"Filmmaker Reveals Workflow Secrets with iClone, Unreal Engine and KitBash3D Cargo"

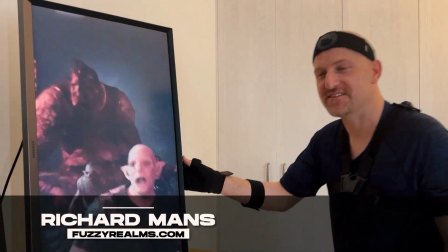(0:01)
Hello, my name is Richard Manns and I love creating these short form animations.
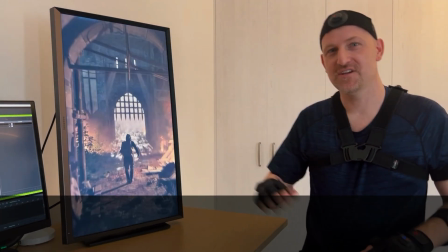(0:06)
And right now I'm going to show you how I make one of those animations using iClone, Unreal and Cargo.
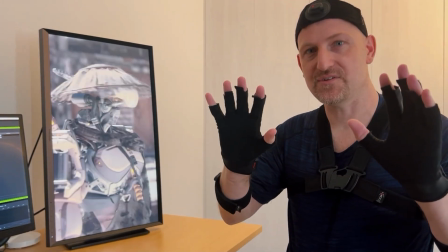(0:12)
Now it all starts with this motion tracking suit. This is a Perception Neuron 3 suit and I record it straight into iClone using the Emotion Live plugin.
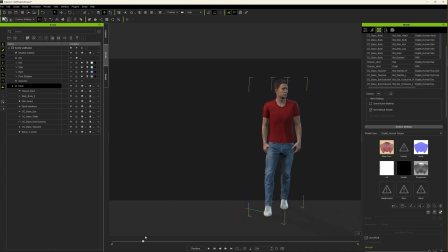(0:21)
Now once I'm happy with the motion capture I can review it in iClone and I usually smooth it off a bit with a filter by unlocking the base motion
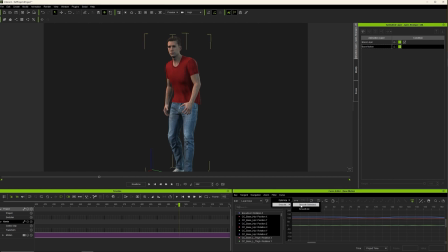(0:29)
and using a smooth filter in the graph editor just to get rid of any little jittering that might be there and then on an
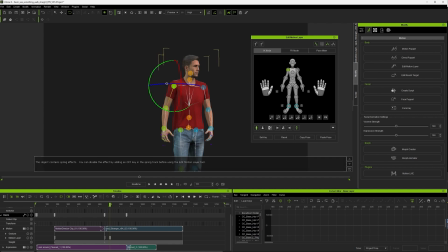(0:38)
animation layer above that we can start fixing up little issues like the hand moving through the pants and the shape of the hand we can sort of easily
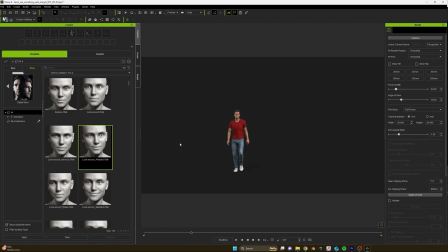(0:48)
change and then we add a digital soul now digital soul is a pack for iClone from real illusion that you've got subtle facial expressions and
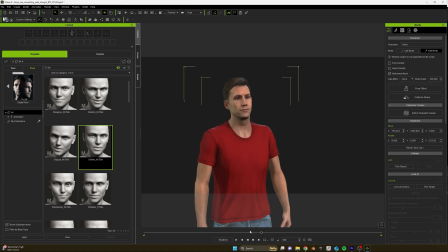(0:57)
it really helps bring the performance to life at this point I add a little dislike that kind of matches the the motion capture and on our
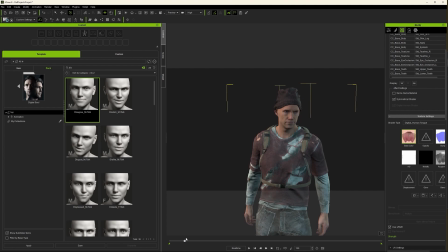(1:05)
other version of the character we have a little bit of a disagree look and it sort of brings the character to life straight away and now I
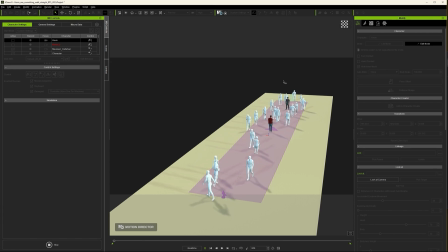(1:14)
start working on the crowds at first it seemed a bit random these people walking everywhere so I split the crowd into two and had so I could get a bit of a flow on the footpath of the characters walking one way or the other but Near the end of the simulation,
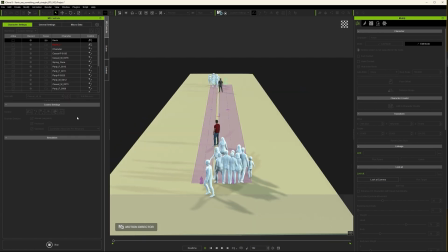(1:27)
they start to bunch up near the end of the path. So instead, I started off by bunching them at the end of the path and then ran the simulation.
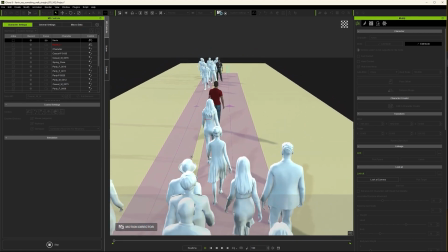(1:35)
So at the time I need to take the shot, they're walking nicely into position. And that seemed to work out better for me.
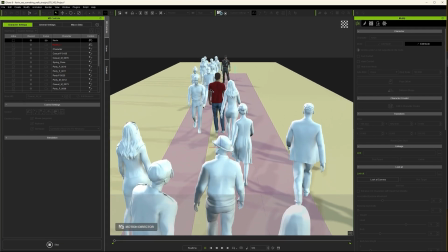(1:41)
But it's so cool being able to iterate with crowds now, which wouldn't be possible without this new software.
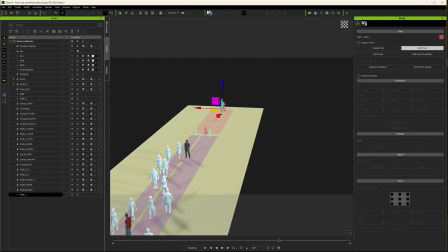(1:47)
And yeah, off in the distance, we need just a little bit extra crowd. But it doesn't matter too much how they're performing because they're off in the distance.
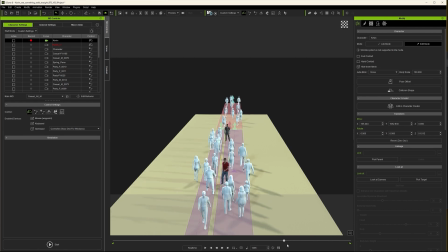(1:54)
Now, once I'm happy with the crowd and the performances,
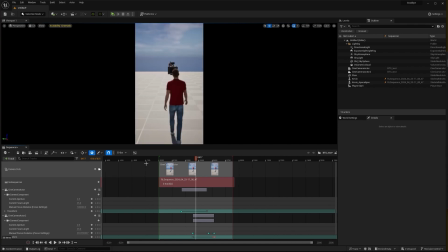(1:57)
I can easily move it all through to Unreal Engine using the Unreal Live Link that's in iClone, and I start working on my camera angles and the shots,
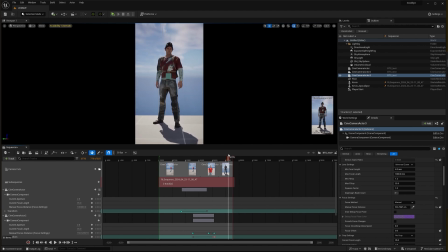(2:07)
and just lock down the shots, and once I'm happy with all the shots, I can just grab the whole crowd,
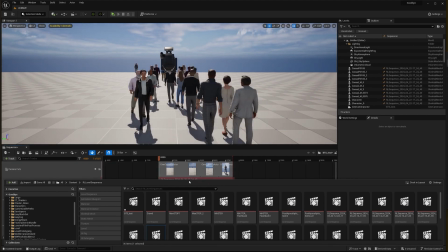(2:14)
because it's already packaged into a sequence when I import it from iClone, and drop the whole thing in,
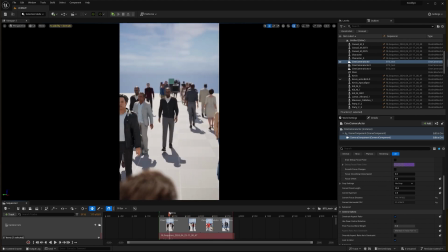(2:20)
and then we just start dressing the whole thing up with assets from cargo which
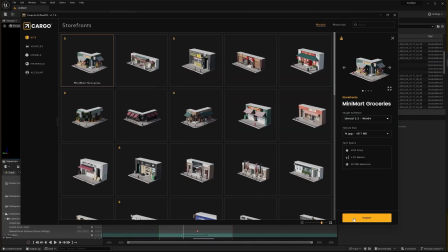(2:27)
is a plug-in from kitbash 3d and i can pretty much just
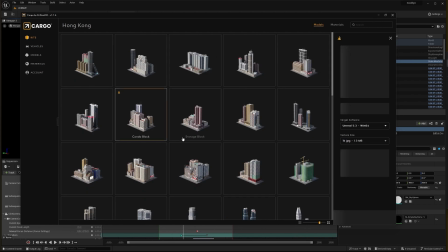(2:32)
find just about anything i'm looking for to fill in the shots and bring them to life
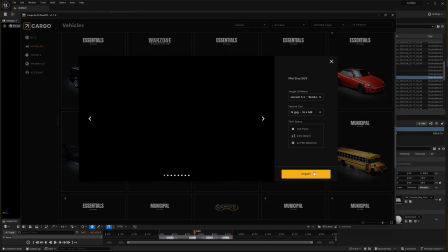(2:38)
huge assemblies of buildings cars whatever you're after and here
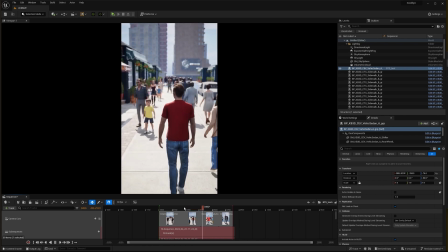(2:44)
you go see it's all really starting to to look more like a street and you could even duplicate assets which you've already imported and
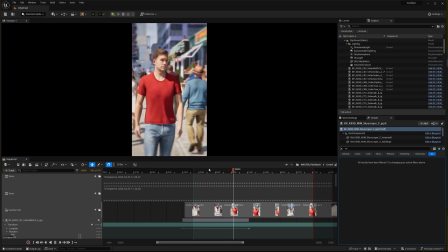(2:55)
This is the final shot.
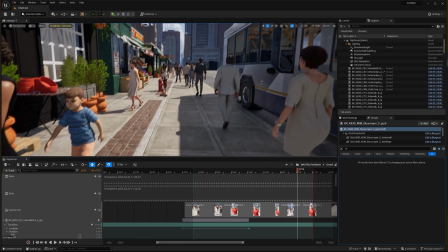(2:59)
Now if we move the camera outside from the final shots, you'll see it really doesn't look like much, but it doesn't matter because no one's going to see any of that.
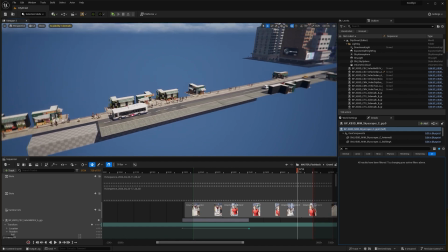(3:08)
You just need to play to the camera once you've figured out where your cameras go. So thanks for watching.
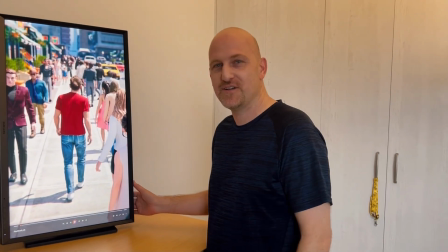(3:14)
I'll leave you now with the final short and if you like what you see, please check out more of my work. Cheers.